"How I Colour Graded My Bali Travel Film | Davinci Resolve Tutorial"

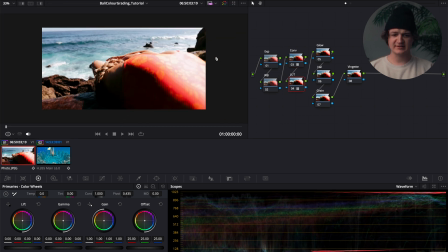259s
We'll close that and you'll see the LUT is applied. However, the clip is very overexposed. So the reason why I apply my conversion LUT and my creative LUT before making any exposure or white balance changes is so I can have an accurate image as to what it will look like once those LUTs are applied, and then I'll make the tweaks to it, kind of fine tune it to my liking. So I work backwards like that just to be a little more efficient rather than trying to adjust the exposure exposure and white balance on a very flat log looking clip.
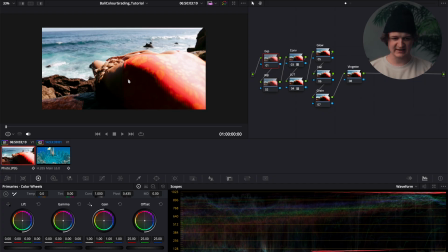287s
So going over to the exposure node here, what I'm just seeing here is the highlights are pretty overexposed. So I'll grab the gain wheel here under the primary color wheels and I'll just drag that down until I'm happy.
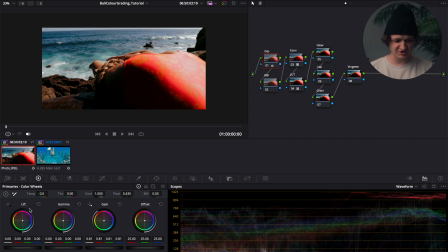300s
That looks pretty solid, but then it's looking like the blacks are pretty crushed. So we will bring those up a bit until we're happy there.
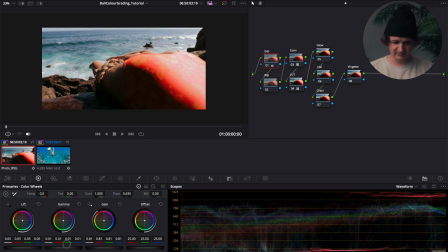308s
Maybe I'll try and bring up the mid-tones a little bit. Highlights a little more down. I'm pretty happy with how that is looking. Just toggle that on and off. White balance. I might want to make it a little warmer here in the mid-tone.
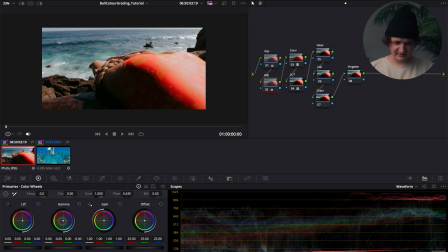322s
So we'll grab the gamma color wheel and we will drag that towards the oranges. I am pretty happy with that there. We'll just see a little before and after. It's looking a little warmer. And so then we'll go over to the fifth node here, the glow node.
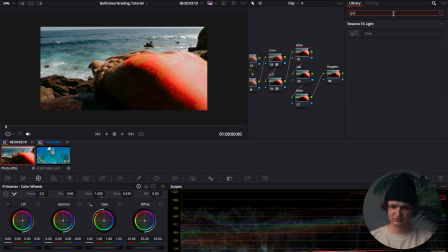339s
So I'll open up the effects panel and I'll search for the effect glow. So this will just soften the image a little bit here. We'll need to make a couple changes. What I usually like to do is change the composite type to soft light and then I'll
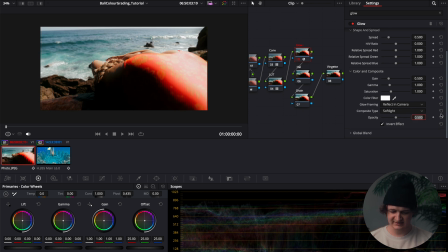353s
invert that effect and change the opacity to 0.15. And if we toggle that on and off, you'll just see, just gives it a subtle glow, just softening it up so it doesn't look too sharp and digital. Hey guys, so I'm just editing this video now and something I didn't catch while I was filming this tutorial was that once I applied this glow effect, it really crushed the shadows. In hindsight, what I would have done is go back to the exposure node and lift the shadows a little bit.
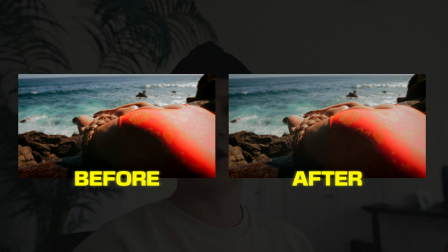381s
I'll put up on the screen right now what that would look like once I made that correction, but just wanted to mention that.
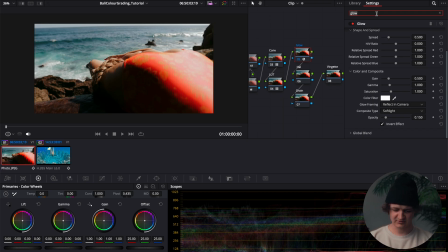386s
Anyways, enjoy the rest of the video. And then the next node, the halation node, search for the halation effect.
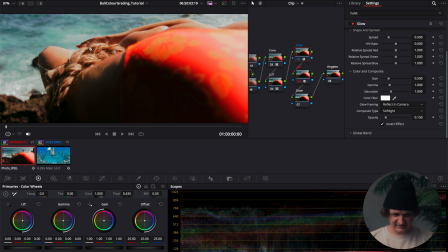392s
And from here, I'll just kind of zoom in. You'll see there's a little bit of a red glow to the footage here.
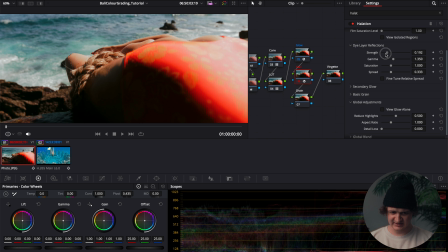399s
Gives it more of like a filmic look here. Can be dialed back just using the strength slider here.
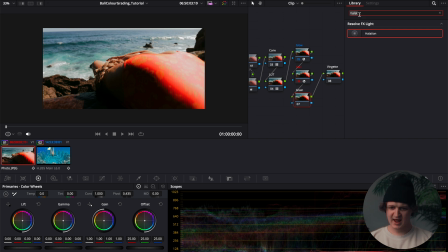404s
I usually like to drop that down a little bit. And then just to kind of add some texture to the grade, I will usually add some film grain. Drag that on under the film grain presets. I will go down to 35 millimeter 400T. And then I'll usually bring up that grade size to a little bit under 0.2.
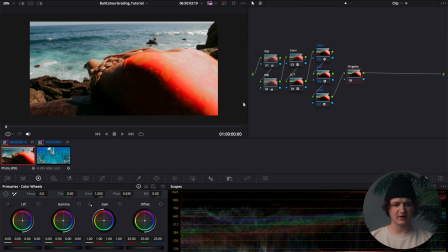423s
And then to finalize the grade here, I will create a slight vignette to bring the focus back to the center of the frame.
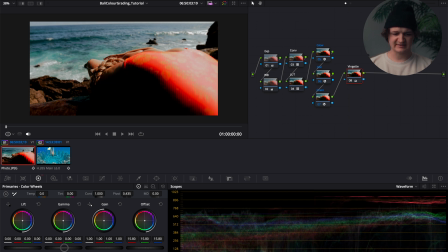431s
So what I'll do is I'll just grab the offset wheel, bring that down, usually no lower than 15. We'll have it sitting kind of around 18.4 there for now. And I'll jump over to the power window tab here and select the circular power window.
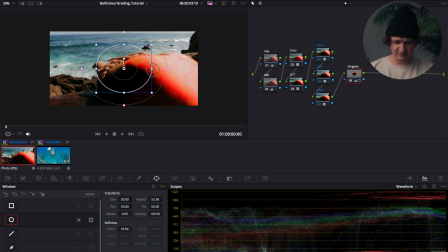445s
And I'll drag this outer ring here. This will just feather the mask quite a bit. I'll drag the edges out to the edges of the frame. Maybe I'll lessen that feather a little bit. And then I'll click this right here. This will invert the mask. So rather than affecting the center of the frame, this will affect the outside of the frame. I am liking how that is looking.
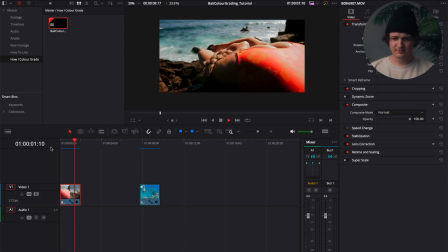464s
So if we watch that clip, pretty solid before, after.
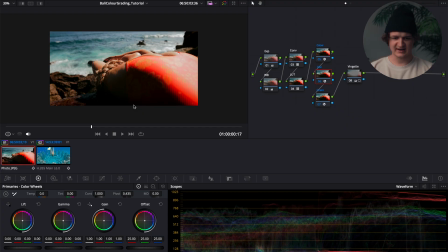470s
And then once I have one clip graded, usually what I'll like to do is I will go back over to the color window, right click on the playback and press grab still. This will just create essentially a drag and draw preset that you can use across other footage within that same video.
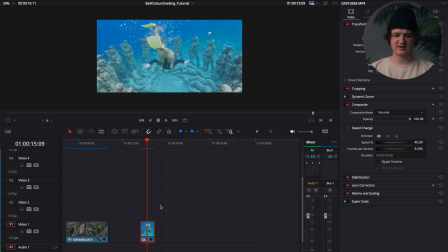484s
So I just want to quickly run you through how I graded the underwater footage as well. So we'll pop back over to the color window.
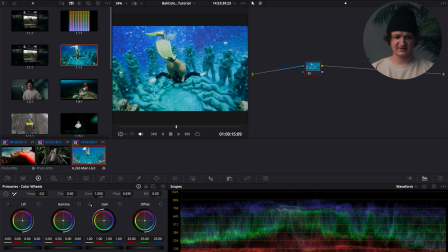490s
I'll go and grab that still that we've created. Even though the process is a little different here, we'll still just use that as the base to build off of.
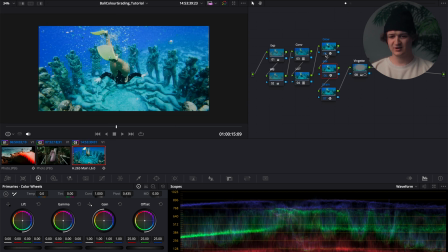499s
And you'll see this looks horrible, right? That doesn't look great at all. So the reason why I dragged this still on is because we still want the properties of the glow, halation, grain, and vignette.